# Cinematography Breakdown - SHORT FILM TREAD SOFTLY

YouTube friends, what's going on? David Lee back, brand new video. Today we are breaking down my recent short film, Tread Softly. I've got a couple of comments, a couple of comments from people who have watched the film asking for a breakdown of the short film. And instead of breaking down the entire short film, because the majority of it was pretty run and gun, it's a lot of like day exteriors where we're just under the under the supervision of Mother Nature, so to speak, right? So there really isn't a lot to speak about. I'll briefly touch upon the day exterior stuff because it might help someone out. But we'll go ahead and talk about the composition choices, the angle choices that best suited the lighting and the visuals. So without further ado, let's go ahead and hop into Davinci Resolve, and we can take a look at everything once I know what I'm doing here.
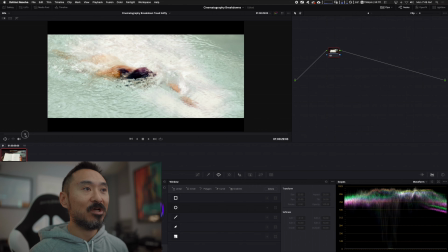62s
Okay, cool. Let's go ahead and we'll start with our establishing shot, our wide establishing shot, right, which is here.
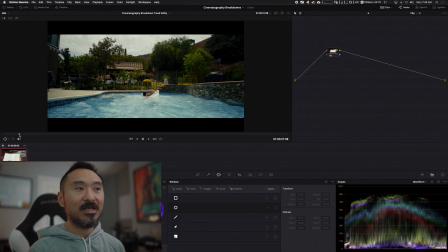70s
So originally I wanted to shoot the opposite direction of what we're looking at right now, just because, you know, all you can really see is just a bunch of, actually let me go full screen here,
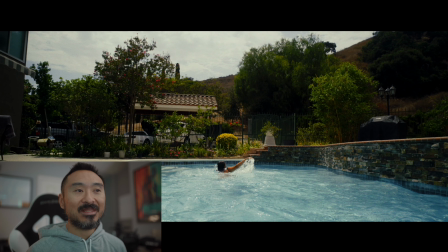82s
because it's, you know, it's not really like the most pleasing thing to look at. It's okay, but again, it's just like fencing, it's cars in the background, you know, whereas the opposite way, there's actually more depth.
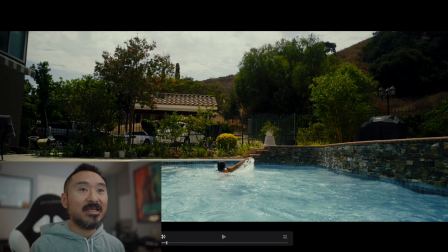96s
Even though here you have some decent depth between the hills and the trees in the background, right? So you can kind of see exactly where everything is. But I didn't want to see just a bunch of fences and cars in the way.
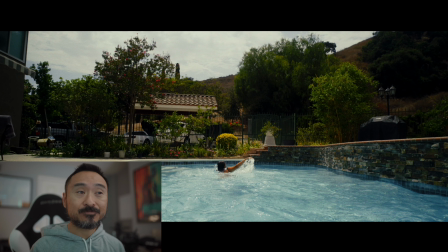109s
But unfortunately, the way that things had planned out, there were a bunch of fires happening around this time in Arizona and California, and so that it caused people to show up late, and so we had to shoot this way. And again, the reason why we shot in this way is because we are now backlit, right?
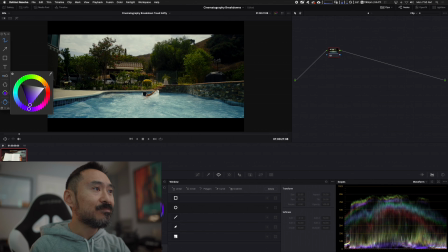127s
So if I go here, trying something new out for you guys, and see if this will kind of work out here. Okay, cool. So our sun is basically probably about right here, right?
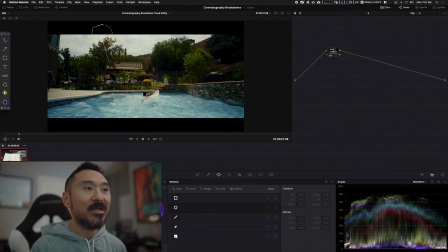142s
And it's allowing us to be backlit. When we're backlit, we can see the water reflections a little bit more. We can see more contrast, right? You can even look at the tree here, how the tree is being edged out and then it goes into darkness, right? So we're creating those layers between light and dark, right?
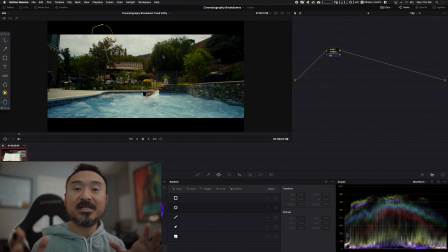159s
Or actually, I should say we're creating the transitions, the transitions of contrast from light to dark, right? So this is pretty much the pull, right? Is we're trying to get everything backlit as much as we can.
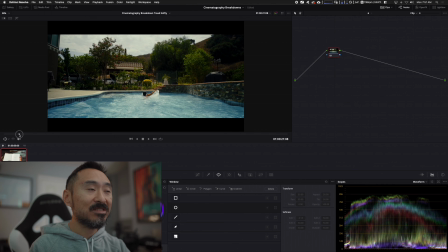175s
Excuse me. Let me disable this guy. We're basically just trying to, you know, be backlit for the most part, right?
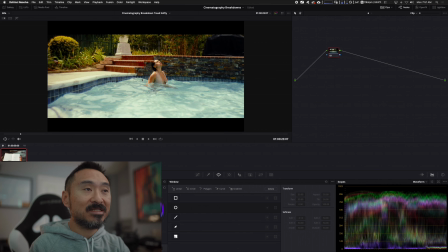182s
So here we're backlit, again, creating edges, creating edge lights, creating contrast from light to dark.
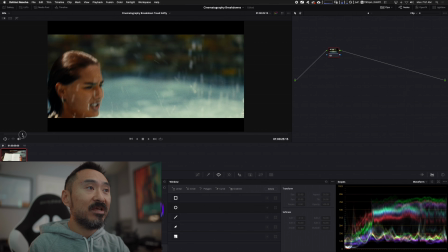189s
We move in, right? Close-ups.
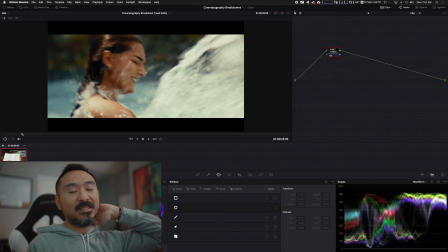191s
Again, we're kind of just using the availability of the lenses we have, the SLR Magic Micro Primes,
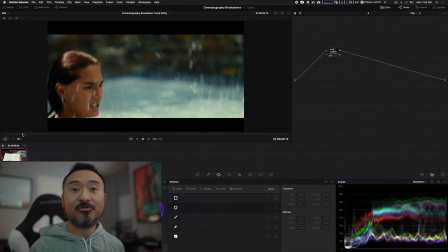198s
going from like the 25 to the 35 to the 50 to the 75 to help
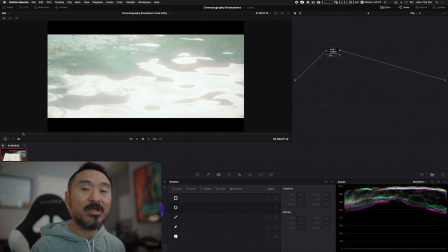204s
tell the story as best as we can through the visuals, through the lighting, through the lensing, right?
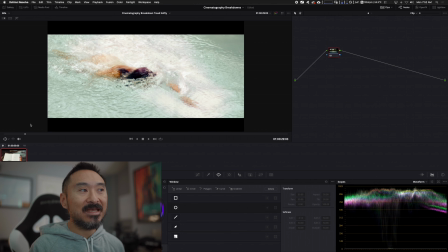210s
Now this shot here, you can kind of tell that it looks different from, say, this shot, right?
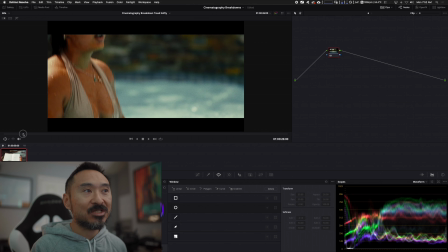215s
This looks like, okay, the sun's out, right? No overcast, whereas we go here, this looks overcast, right?
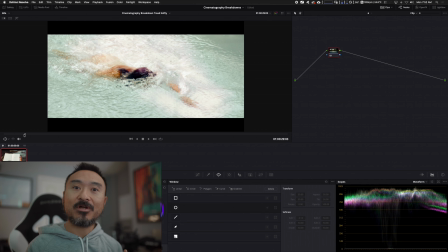221s
And because it was. So that was one thing that we were battling with was cloud coverage or broken sky, as it's called, right? So one trick I used to kind of keep the exposure somewhat the same and also to create a different world, right?
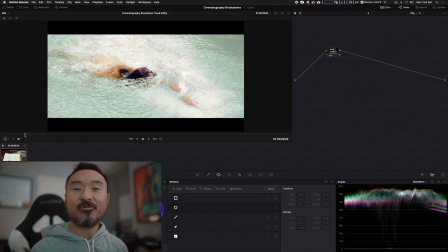238s
That's one thing about when you're, whether it's a short film, a narrative, whether it's a commercial, you have the choice to make it as ethereal or non-ethereal as you like, to make it as fake as you want or not as fake as you want, right?